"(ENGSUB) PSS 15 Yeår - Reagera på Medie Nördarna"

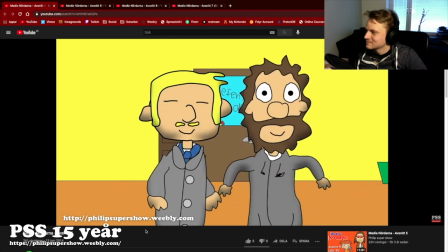(19:38)
IT-supporten såklart Göran Medji Hej Göran Medji har vi här IT-supporten Som ska hjälpa till Med Axeln och Knute Och ja, det är han som pratar Den som har skrivit manuset Kenneth, det är han som gör rösten Som Göran Medji
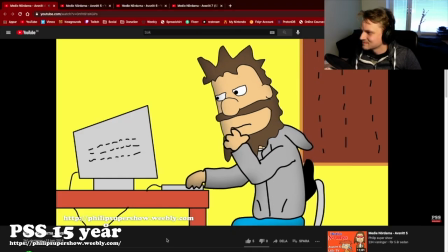(20:02)
Ja Där kan han ju ta lite tid att fixa
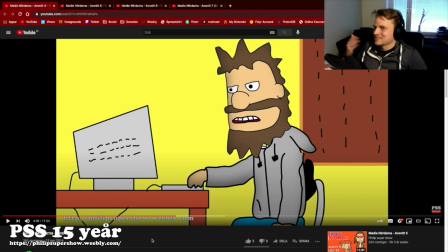(20:08)
Det här är lite roligt Alltså när han börjar slicka För det här är lite roligt Alltså när vi spelade in detta Han fick ju med det Så då tänkte jag på att Kanske jag ska animera som att han håller på att slicka runt i munnen
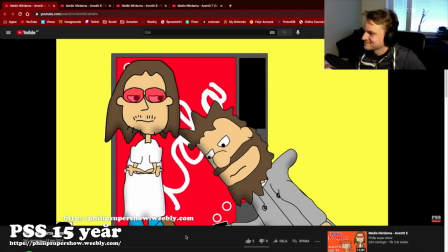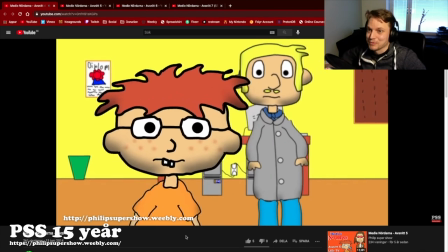(20:30)
Titta Ja, och där har vi problemet Nu kan vi jobba igen Och där
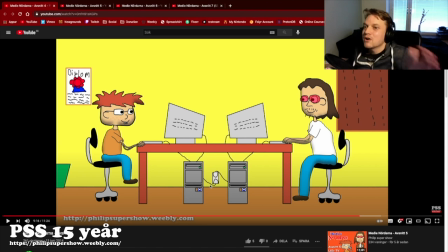(20:39)
Slutar avsnitten Och det är avsnittet från manuset Men Så tänkte jag på sådär att Alltså jag tycker faktiskt att det behöver inte sluta sådär Alltså Det behöver vara lite mer Det ska vara lite roligt på slutet Och då kom jag på en sak När jag satt och animerade Så Så gjorde jag ju så att Under tiden
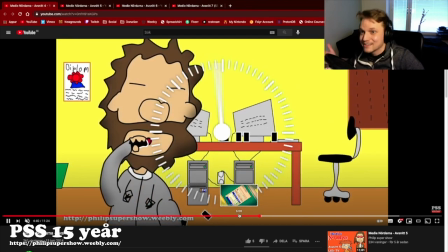(21:05)
När han håller på och försöker fixa datorn Så ser man ju att han dricker ju läsk hela tiden Och man ser ju faktiskt massor av burkar Så kommer jag på sen att man skulle kanske sluta Någonting som har någonting att göra med att Han har druckit så mycket läsk Och då kan det ju hända det här Och det är ju då vi kommer att titta på just nu Han går iväg från produktionen
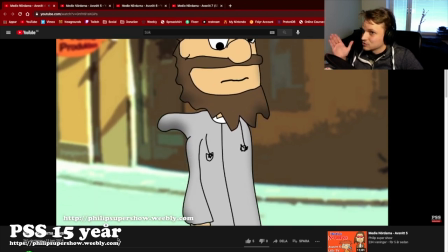(21:28)
Mitt i allt Så börjar magen bubbla
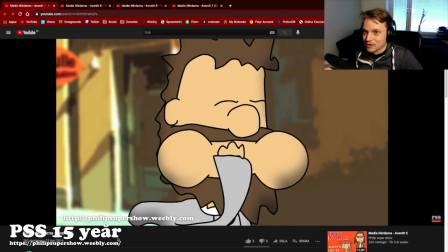(21:32)
Och sen efteråt Så kommer Den här värsta rapet Men det var avsnitt fyra Nu går vi till nästa avsnitt
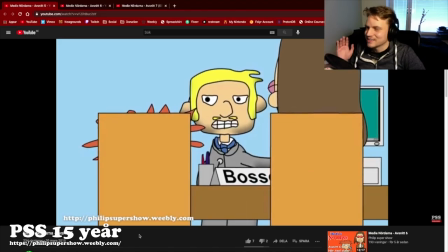(21:48)
Och det här avsnittet Jag kan säga att det inte är min favorit För jag sparade det bästa Till senare avsnittet Så jag skulle säga så här Det här avsnittet som jag har gjort Som handlade om att de skulle göra en informationsfilm om droger Så var det inte kanske det bästa som jag har gjort Men det var ändå roligt att se att jag gjort det Och det är en sak som jag försökte fylla på innan det bästa kommer till slut Om du inte kan det,
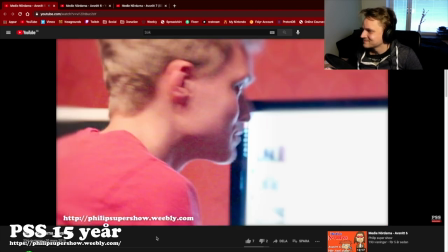(22:23) och jag inte kan det Vem kan göra tecknat film? Jag kan göra tecknat film Håll med ditt arbete istället
Det där var roligt alltså Så var det jag som har gjort detta Och så säger jag såhär Jag vill hjälpa till Nej, håll till det som du håller på just nu Som är nämligen mediedördarna
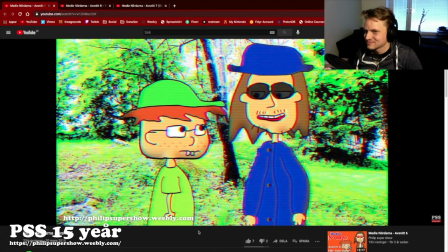(22:54)
Vet du att kroppen inte är frisk Fast man inte vet om det Alltså det är roligt att på den här scenen Så ska jag föreställa när de filmar detta så skulle de spela på som att det är så här det händer men de är ingen skådespelare eller något sånt så därför blir det så där jättedåligt och då ser man ju faktiskt då ser man ju här på
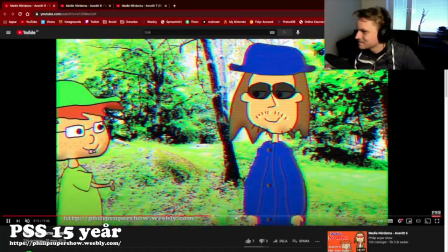(23:23)
axeln här se om vi kommer dit så ser man där han tittar framför kamera och jag tror att på just det så tittar ju han på en text som är tejpat på kamera, om han skulle glömma bort vad han skulle säga så det här riskerar att föreställa som att nu håller de på att göra en video men de är inte bra på att spela så det här är vad vi får